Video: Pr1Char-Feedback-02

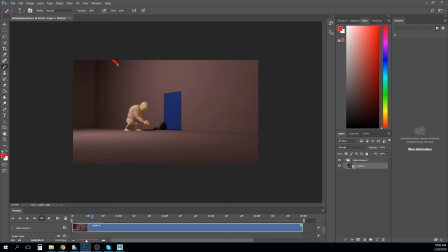990s
And he's kind of arcing in like this or something. I don't know. He's doing something kind of like this or something. And I think you just need to clear that up, make sure he's kind of like, if this were a jump, if he were like really doing a jump
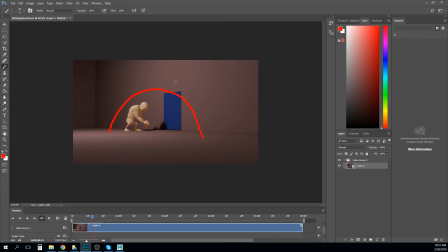1011s
from somewhere else or jumping down from somewhere else, we're just seeing this part of the arc, right? So making sure that's clear. Posing, a lot of this is really strong. I like your feet stuff you got going on here. I like this. I like this little hop he does, and then this kick.
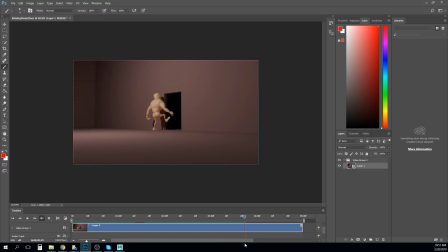1031s
The only problem with it is his spine, for the most part throughout this whole hop and kick, his spine stays kind of in the same shape, right? And I think this is a chance to really play with your line of action and how you can use it to sell that kick, right?
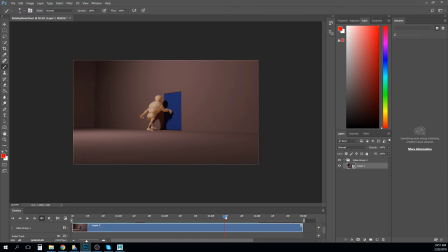1050s
So if we step him forward one frame, like right now he's pushing his hips forward, right? So maybe what he's doing is he's like throwing his
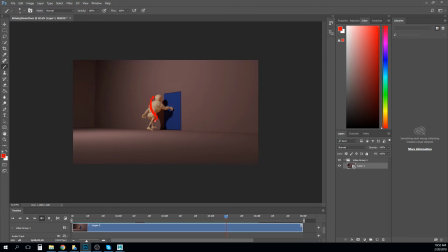1064s
weight backwards here, right? So maybe you would get something a little bit more like this, right? And then this foot down like this. And then his lower body, like he's like throwing that forward, right?
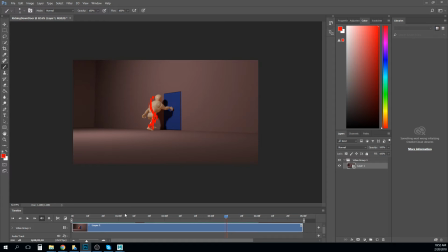1082s
Is it not disappearing? Here we go. And so that means in the next frame, I would want to see his lower body a little bit more forward, right? And his upper body like this, right?
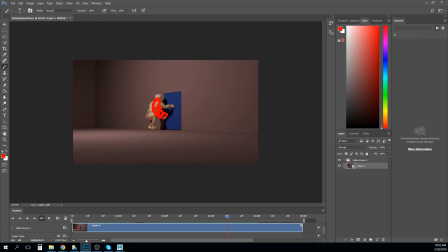1097s
And then like this leg maybe sort of dragging behind, right? And this one kind of here. And then maybe his arm's still forward, right? And then he gets into this stuff here where he's really, really scrunched up, right?
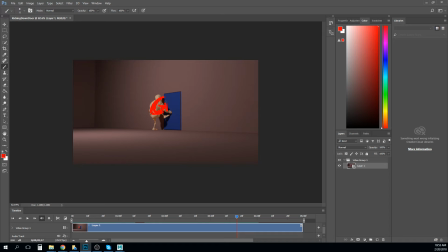1117s
With that leg up to his knee, foot back, maybe something like that. I don't know, right? This is his foot. And so but basically you're getting a curved line of action in his spine, right?
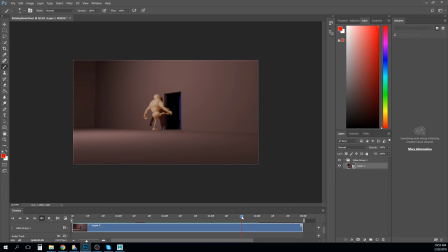1133s
And that way, when he kicks forward right here, you can reverse that, or at least like stretch that, right? You can go from that scrunched up curve to this like kicked out curve, right?
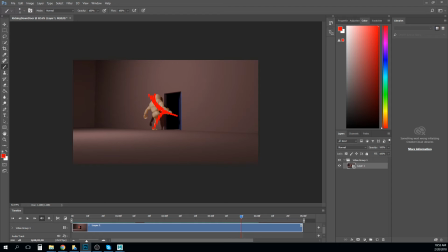1148s
And then like maybe even like lean him back and like get all that energy going through this leg out this way, right? And so it's really all about that line of action and trying to get that to feel like it's the reason that energy is going forward, not his leg.
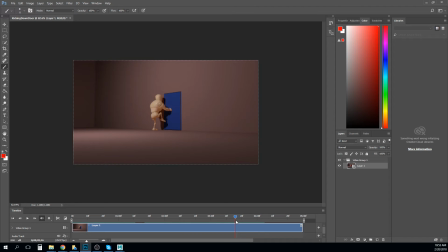1168s
Because if it's just his leg, then it's whatever muscle he has in his leg is going to pop that door open. If it's his entire body, then it's all of his mass and the muscle in his leg that's going to pop that door open, right?
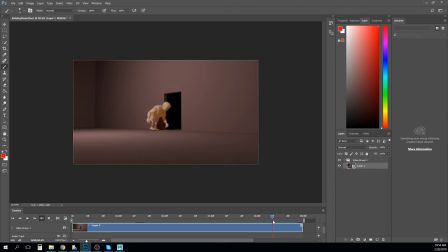1183s
But overall, the biggest issue with it, and I love this, like this drag in the arm here and the overshoot and the settle. Like, all that's really good. I kind of agree with him that it'd be nice to see, like, if he's got like a hand grenade or something in his hand here. I think that would be kind of neat. And I do think that there's a little bit of stiffness in.
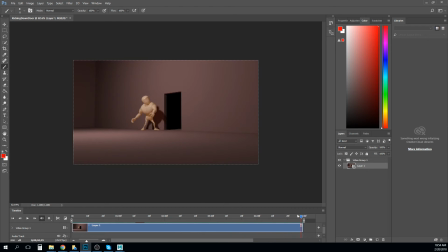1207s
Actually, like, there's a little bit of stiffness in each arm at certain times. So maybe still play with those just a little bit more to loosen those up.
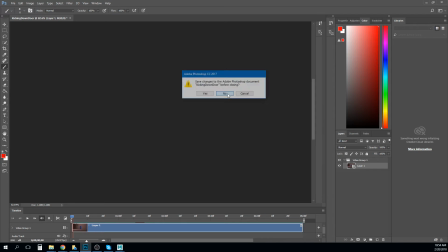1214s
But there's a lot of spots where you've already loosened them up. So good job on that. So.
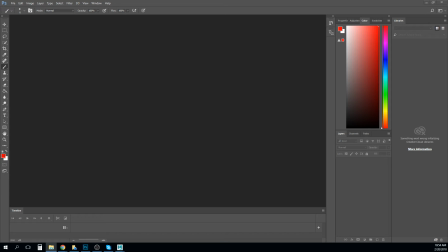1220s
Okay, let's see if we can get at least one more, maybe two more done before I have to go to my next class, which is actually your class.
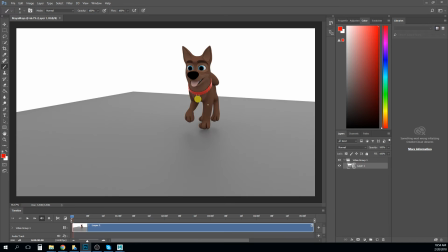1227s
I'll see you in a second here. Here's Maya. Oh, okay, Megan.
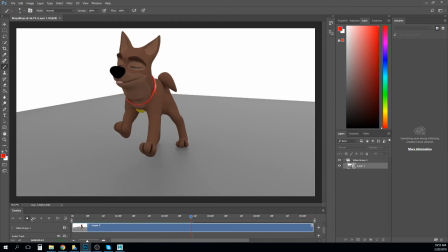1235s
So we talked about this one quite a bit in class. I think you got